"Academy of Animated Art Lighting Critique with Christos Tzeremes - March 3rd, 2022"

outside the window.
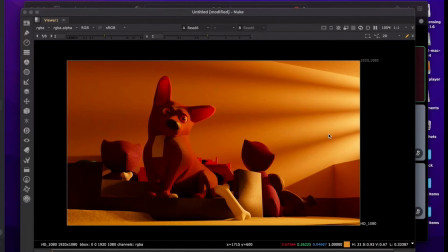7s
Like either people walking by or like cars or something, or just something happening outside that would motivate the room going dark. When that moment happens, Okay. it could add like a dynamism to your shot.
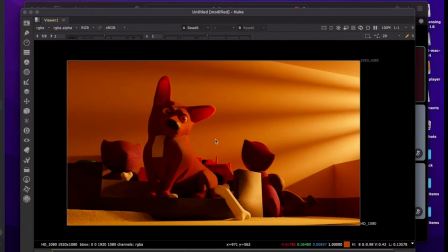21s
Okay. And it like feel really nice when like that happens, and you just get that uplighting.
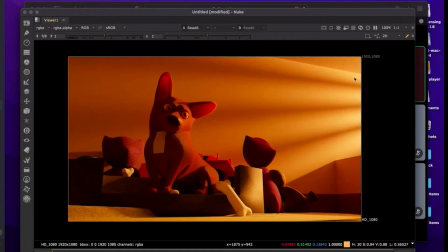30s
The other thing I was going to say is I think you can like the fill overall needs to kind of come up.
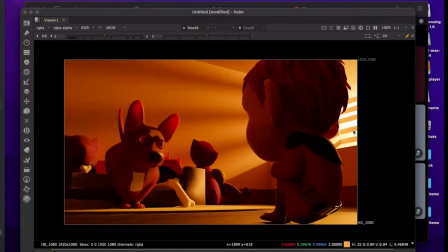37s
Okay. You can do things like you have a fog in here right now. No, it's just some spotlights and that's it. There's no fog or anything in there. Yeah, so I think like you can add like a fog coming in.
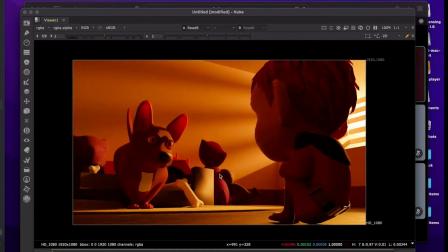53s
It'll make it like kind of moody in there, and I think you need some shaping on the left side of the character. Like just as you're going through, make sure that you can read like the animation, and you're getting like the mouth shapes and the shape of
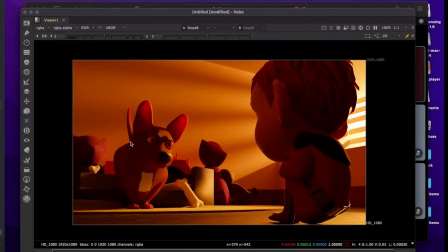71s
the head separated from like the rump of the body here. Okay. Same thing with the kid. Like I feel you have this light coming from behind, so I think you can put some light, like wrap it around more on this side.
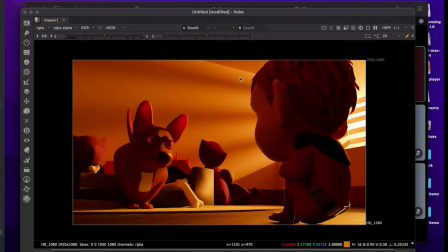86s
Right. Okay. And then over here you'll have like a bright window, and so the bright on dark will work. Right now I'm getting the sense that this is like extremely red, like all the way across.
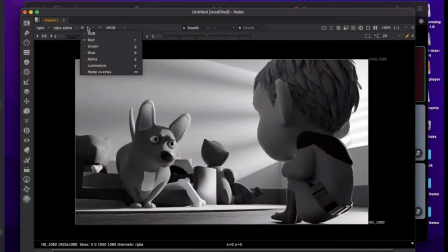102s
Like if I just look at like your like red channel versus like pretty much the other ones,
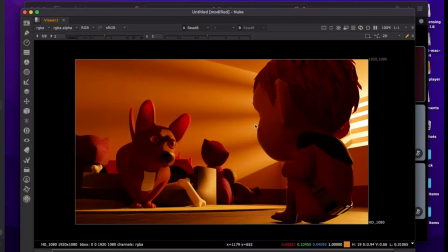109s
it's like you're really red dominant here. Right. I think that you'll get a better reaction on this
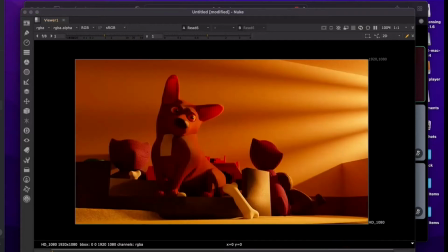118s
image here of it being red if you kind of like make it more like red, a morning, less sunset and more of like a cool color. Yeah, it's like I think the light coming in is fine, but like the interior fill that you have seems like it needs to just be desaturated.
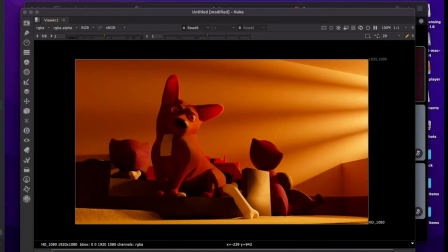137s
So if you let's see if let's just try to do. So if I just take down like your red a little bit,
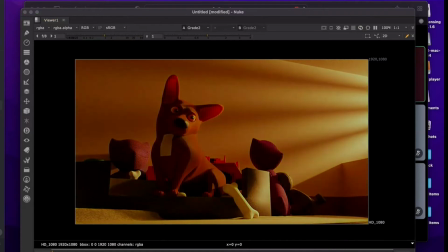153s
I also have to like bring down some of your greens. And
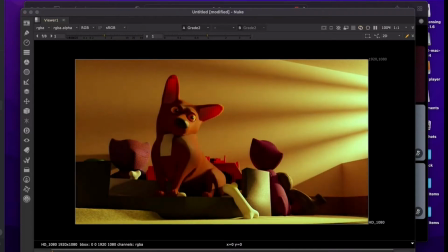162s
then like obviously it's taking the red out of here, but like, when you compare it, you get like a much more neutral kind of look.
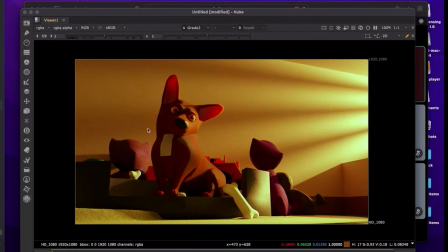175s
And I know this is like leaning green, but then when you kick that red in, I think you'll get like a really nice contrast.
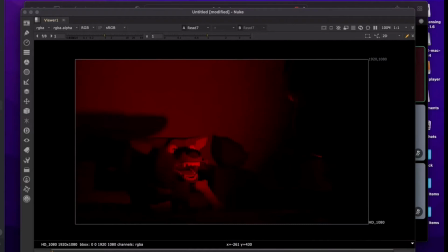183s
Introduce a color that isn't there. So we'll really feel it. And then when you come back to this, you'll just come back to like a normal setup.
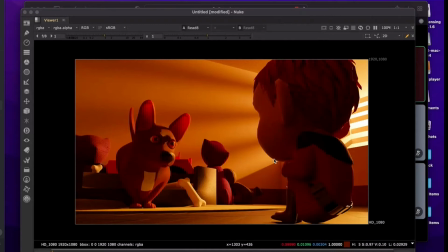192s
So I think the gag will play really well here. Do you think, because you were talking about having something block the light, because I was thinking of having as the dog approaches, like the daylight kind of like fade out, and then the bright light or the red kind of fade in,
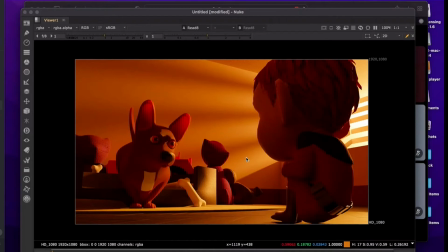210s
so it's like a transition as he talks. Do you think it would be better to just have the daylight go completely away and just the red light pops up? Yeah, I think like these types of effects,
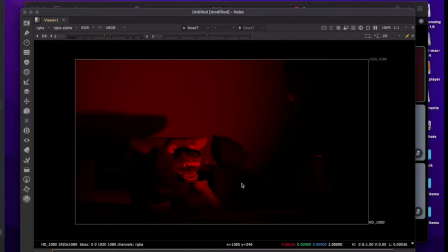222s
sometimes you can just get away with like like a fakey kind of light just for the moment.
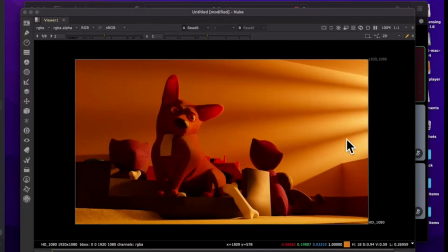230s
I just feel like this light is so dominant. It's such a main source for you that if you don't have a reason for it to go dark, it'll just feel like artificial. Sometimes I've seen people do things like like a cloud's passing through, and so it's like a slow loss of light.
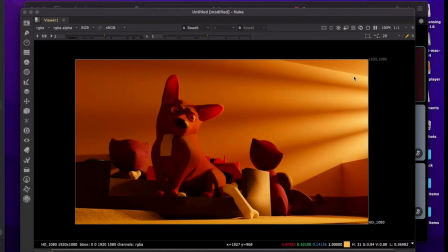250s
So it really depends on your timing with the animation and how you want to play it.
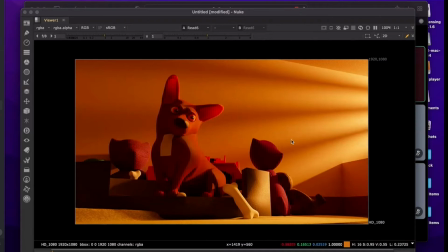254s
If you want to do like a snap to red, say like a car passing by or something like that would be helpful. If you're okay with something gradual, you could do like a cloud as well. Cool. But it's a good start, and yeah, I'm curious to see where this one goes. Cool.
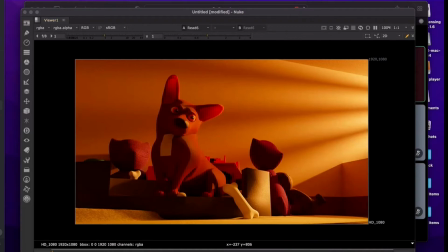272s
I appreciate it. Thanks. Yeah, no problem. One thing, can I just say one thing?
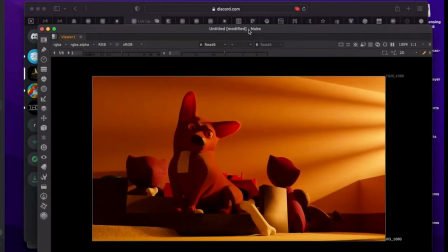280s
I was noticing that
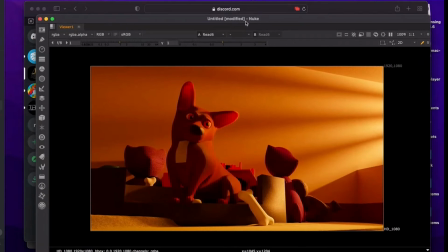284s
it's supposed to be sunlight, so maybe put the spotlight further away so that it doesn't so that the light rays are more parallel and not like going away from each other.
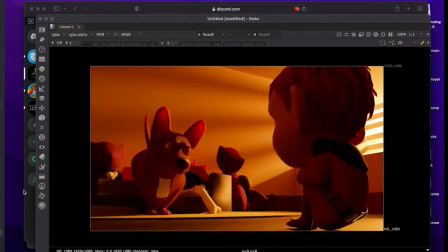300s
That's a good observation. You'll definitely have to do that to like get some proper shadowing in here. Anyway, like if your light is right there, you won't really be able to do that. But yeah, moving it away as far as possible will help you.
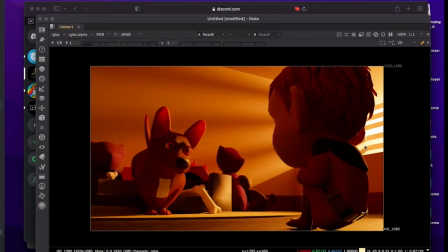315s
And in addition to that, what you could do is you can throw in like a rec light right at the source, so that you get not only the sunlight rays coming through, but like a soft wash. Right. That'll be like really, really low level.
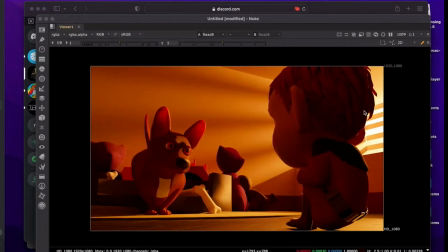333s
Help you with like just an ambient level of light coming in as well. That's a great observation. Thanks, guys.
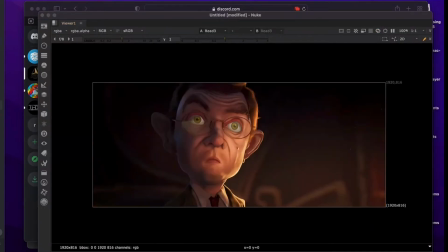345s
So the next one we'll move on to is this one. And so I have all the work here. So this is the latest. This is what you had before. And these notes were kind of given to you from Mike.
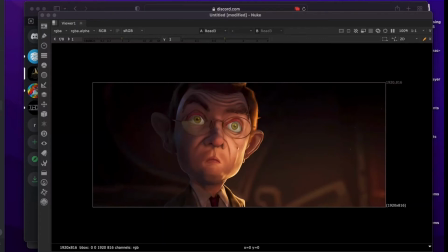364s
So I kind of like everything you did them. And then this is your reference.
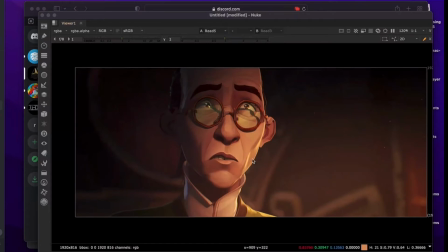372s
I'm just going to say that like whenever you're dealing with reference, that's kind of like this. Is this from Arcane? Is this looks kind of like Arcane? But yep, that's Arcane. Whenever you have, I haven't actually seen it yet, so but it looks like it.
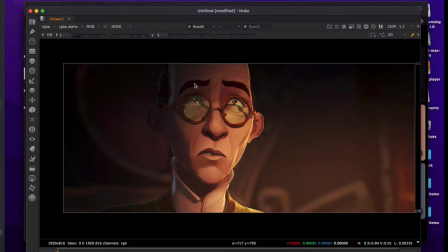391s
And they have these like tricks that they use a lot in that show where funny, I haven't seen the show, but I've seen a lot of reference from it. They do this thing where they're constantly like throwing cookies on faces,
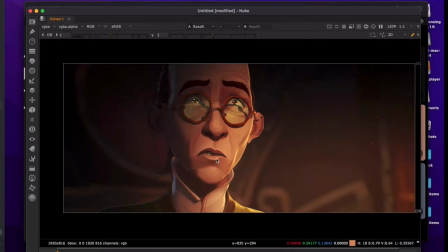405s
and a lot of the textures are painted on, so you get these like built-in values. It's like values that you can't really get through lighting alone,
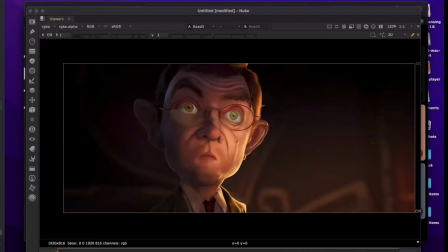418s
so it's hard to be like 100% perfect with it. But given that, I think done a great job.
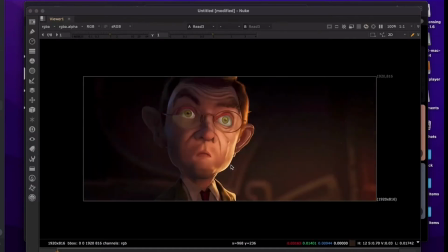429s
I'll say is that I feel like some of the value structure,
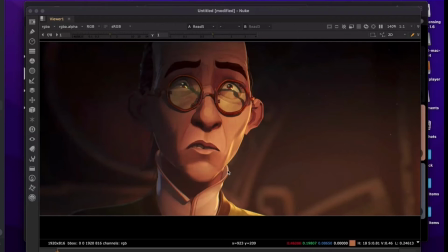436s
I think the majority of the value is good.
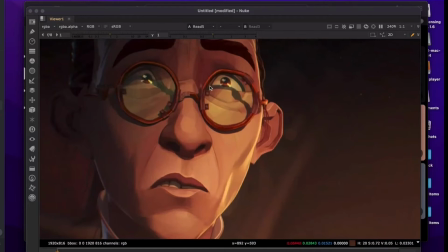440s
Things like the eyes here, I'm seeing like are really warm here,
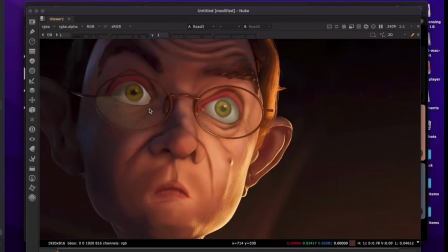445s
and then I get these like kind of greenish like eye whites here. I feel like they should follow the character and be this like warm color.
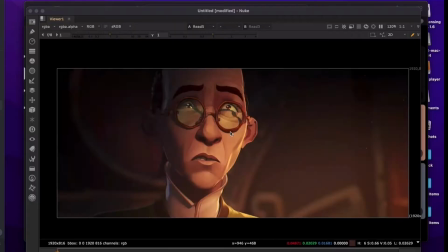455s
I know they kind of read better. This like I feel like I read the eyes a lot. I feel like they're really well integrated here. So I would try to move towards like this level on the eye.
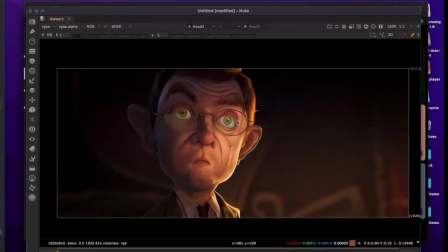471s
Like this kind of sticks out to me. It feels different from the rest of the model.
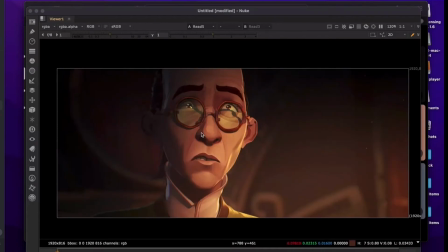480s
Other thing I would say is that I feel like, and this is where the
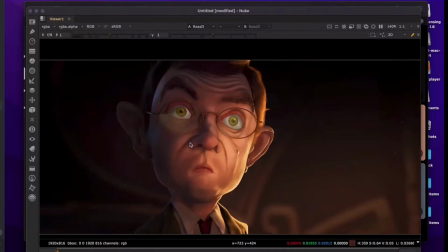486s
style itself is helping this image, whereas like this character has a lot of curves.
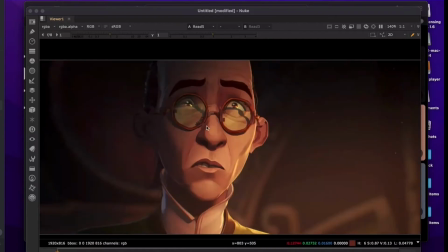493s
Like this under nose area is getting these like dark
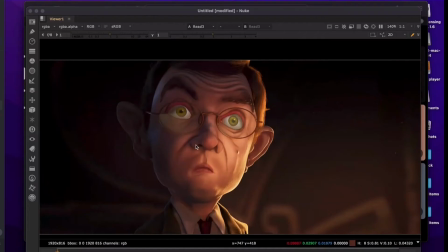499s
shadows, and I kind of miss them here.